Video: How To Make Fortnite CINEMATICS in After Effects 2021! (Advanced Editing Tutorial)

As you can see, the middle of our scene is the pig thing sign. Highlight these, F9, go to graph editor and do the same thing.
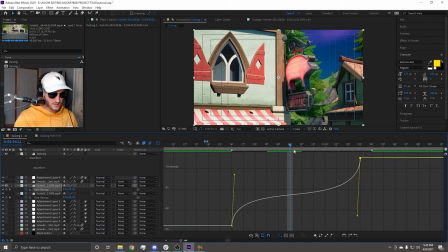(8:24)
Put this up, put this down. Try to make the subject in the middle. On these map scenes, I sort of keep it going like it's still on that little curve where it's like, I'm really bad at explaining it, but if you can see, it's still rotating slowly.
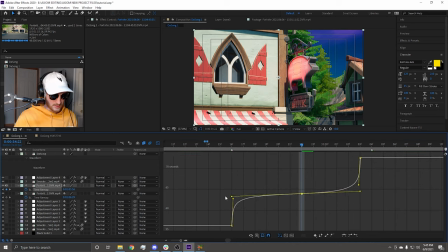(8:38)
What we're gonna do, put a keyframe in the middle, alt, drag them both while hitting shift, and then put these out maybe a little bit more like that.
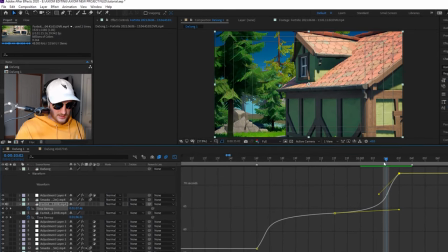(8:45)
And then this last one, gonna make this around here. I usually add like two frames of the non-main frames, I guess you can call them,
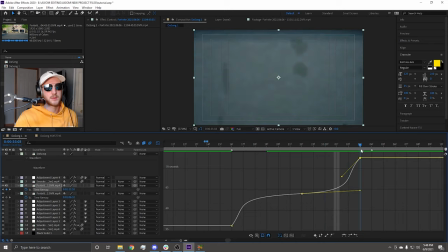(8:53)
where they're just like frames that shows where the camera movement's going, and that'll add a lot of motion blur,
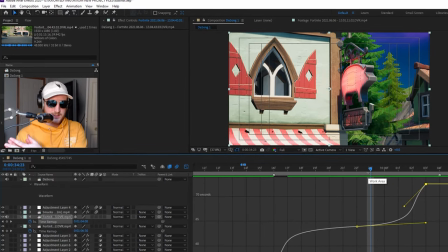(8:58)
which will flow even more into your next scene and act less like it's cutting.
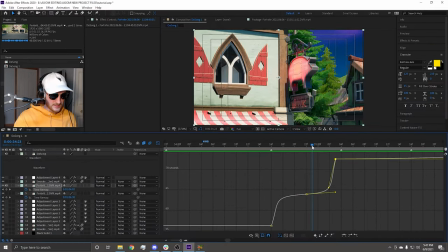(9:02)
So I tweaked it a tiny bit. I ended up with this. This is what it looks like. No pan crop or anything. As you can see, it's going pretty fast for how slow we recorded it. It's going very fast because it's such a small time in the song.
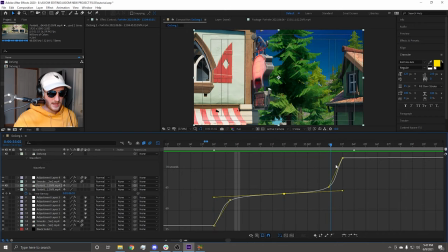(9:15)
It's not even 1 second. As you can see, it's still rotating left. And then the last couple frames, let's see, 1, 2, 3 frames are going to the right.
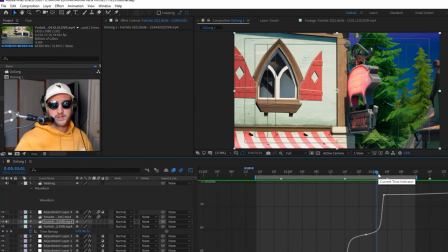(9:24)
So with these sins, I'm just keeping the motion going as long as possible to emulate really nice camera movement.
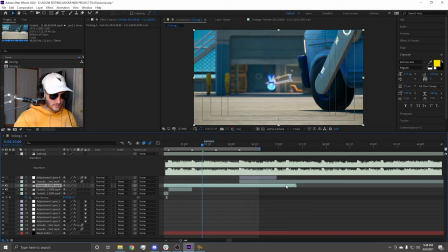(9:30)
All right, put our last sin in, go to the end. I'm gonna go like probably the last frame where it's blurred.
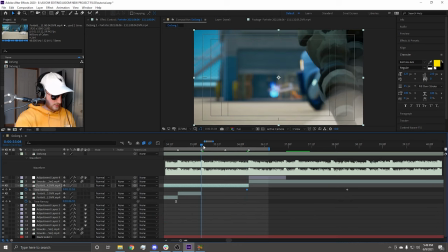(9:34)
I'm gonna drag that to the end. Control alt T, keyframe at the end. Go to the first one, alt left bracket, go to the first frame in the cinematic.
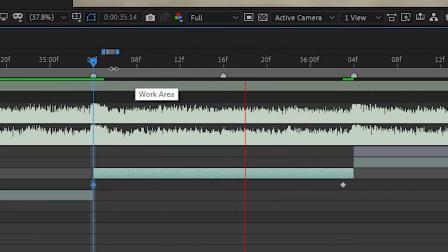(9:41)
And this is where I start moving. So this is one sin and two beats. I'll show a couple of examples of what kind of sin I'm trying to emulate here.
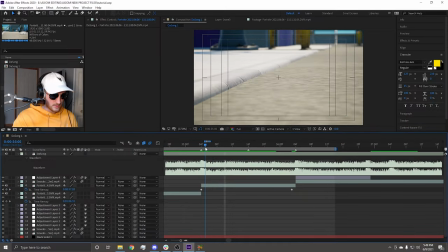(9:49)
I've done these a lot of times. So what I'm gonna do is I'm gonna go here, and I'm not even gonna put a keyframe on this beat yet, okay?
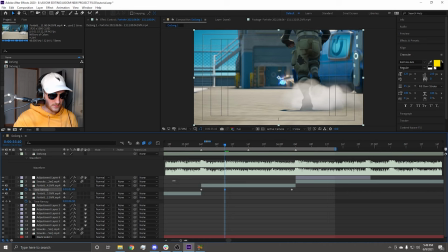(9:55)
So I'm gonna go right here where it starts to focus, and he has his leg up.
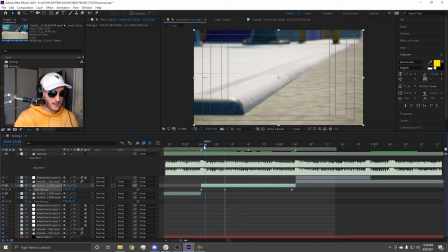(10:01)
So he's got his leg up right here. You want the first 90 degree leg right after you come from whichever direction you ended the past sin in.
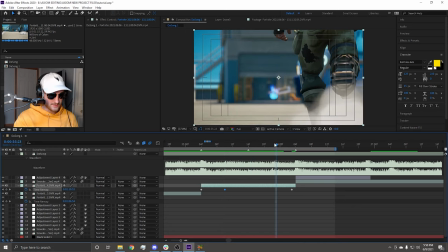(10:08)
So we got this left leg, and then we want the right leg. So I have this right leg. I think it's way too close to the side to work with. And if I tried to work with it, I think I'd have a bunch of motion tile with it. So I'm actually just gonna take this one.
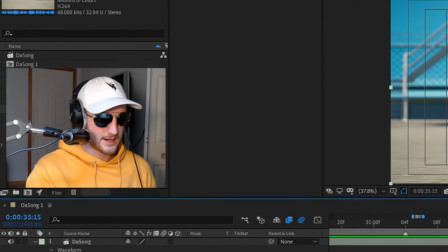(10:22)
And this is back-to-back steps, so it might lag a little, but I'm gonna try it anyways and see if I can work with it.
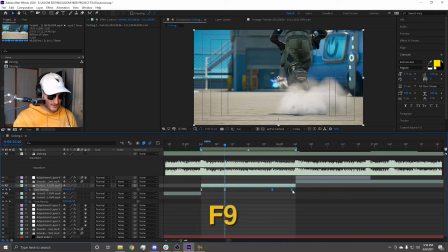(10:27)
So I'm gonna drag that keyframe to the middle of these two beats. F9, easy as all of these. Put a keyframe in the middle of these two.
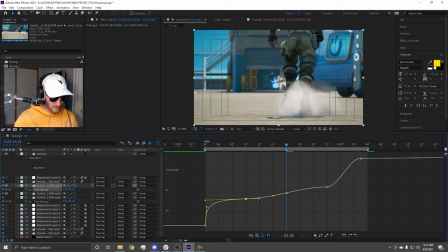(10:34)
Start here, pull it up, alt, move this one, shift out, pull it up a tiny bit, make this beat. You might have a lot more frames to work with here, but I just have a couple because they're back-to-back steps. This is what we're going with. So I just keep going. Towards the end, I wanted to zoom in a bunch because we're going into a clip.
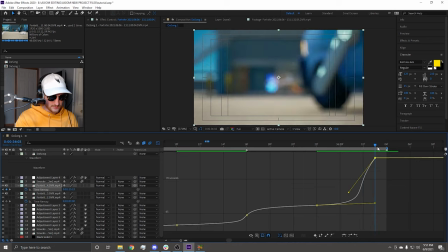(10:52)
So I'm gonna go something like that, and it's gonna go really fast. Get some really nice impact into the next shot. So I ended up tweaking this a bit. This is what I think is the best for our starting flow part.
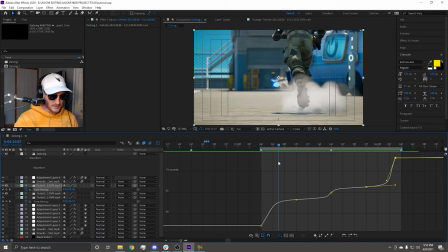(11:04)
I think this is the best remap for this sin. And you may think this is very linear, but trust me, when we get the pan crop on the clip, it's going to make it so much more smooth, and like it's actually the camera movement that's being smooth.
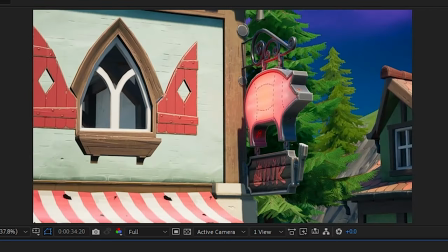(11:18)
So this is my full cinematic sync without pan crop. As you can see, there's like nothing there.
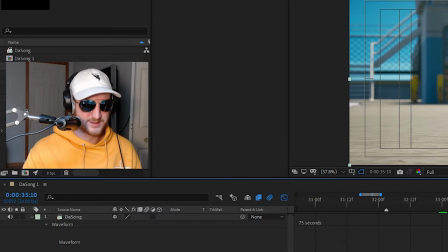(11:24)
It's just sync. No smoothness at all. What we're gonna have to do, start pan cropping.
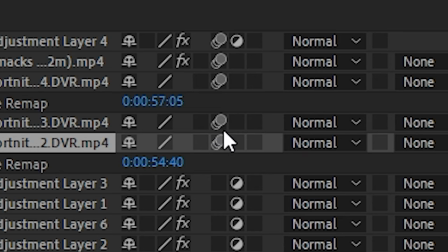(11:29)
So what I do before pan cropping, come down here and put motion blur on all of the sins and make sure it is enabled up here as well.
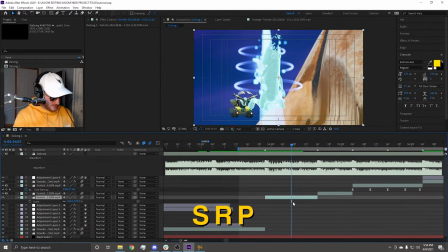(11:35)
Now we're gonna start pan cropping. Click on the first sin, SRP. That'll pull up position, scale, and rotation.
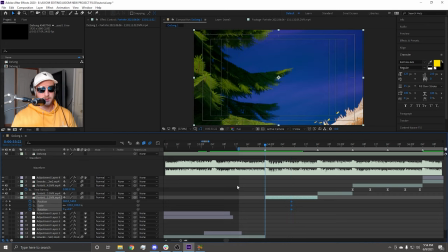(11:41)
Keyframe all of those in the middle. Go to your first keyframe. My other rule, left is negative rotation, right is positive rotation.
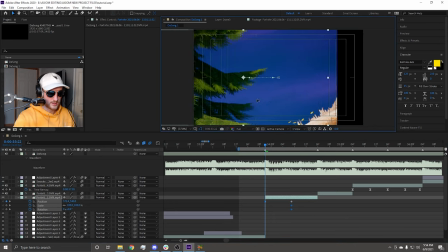(11:47)
And going left, you wanna go this way. And going right, you wanna go this way. Going up is this way. Going down is this way.
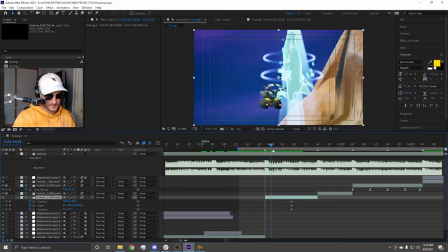(11:52)
Pretty simple. The way I envisioned, I'm gonna go into the right. So I'm gonna start out from the left.
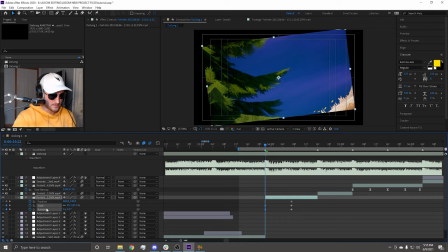(11:57)
Rotate to the left just a tad bit. And we're gonna have motion tile on this too. It'll cover all this black space over here.
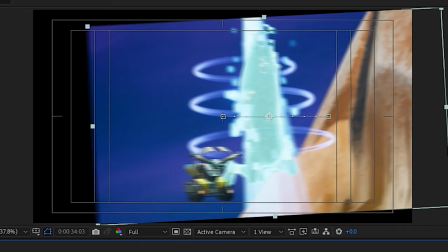(12:02)
So as you can see, basic movement is going from there to there. We're gonna add black bars as well.
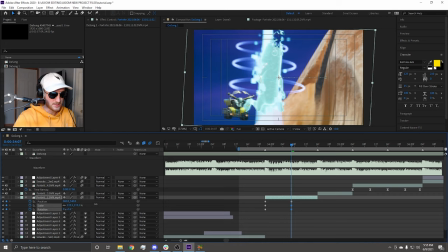(12:07)
So since it's moving to the right, I'm gonna rotate it to the right just a tiny bit, scale it in, and then put it wherever I think looks good.
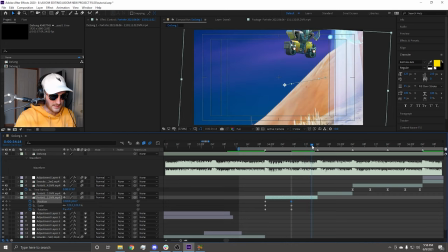(12:14)
I think this would look good in the middle. And then we move back to the left. I always usually keep it moving straight in with scale.
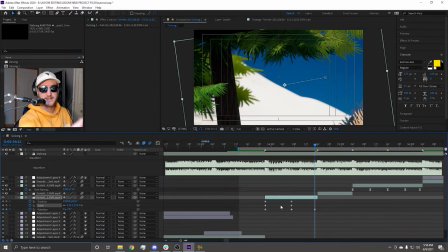(12:20)
They will always usually keep going up unless in the clip I'm doing something that requires me to go backwards.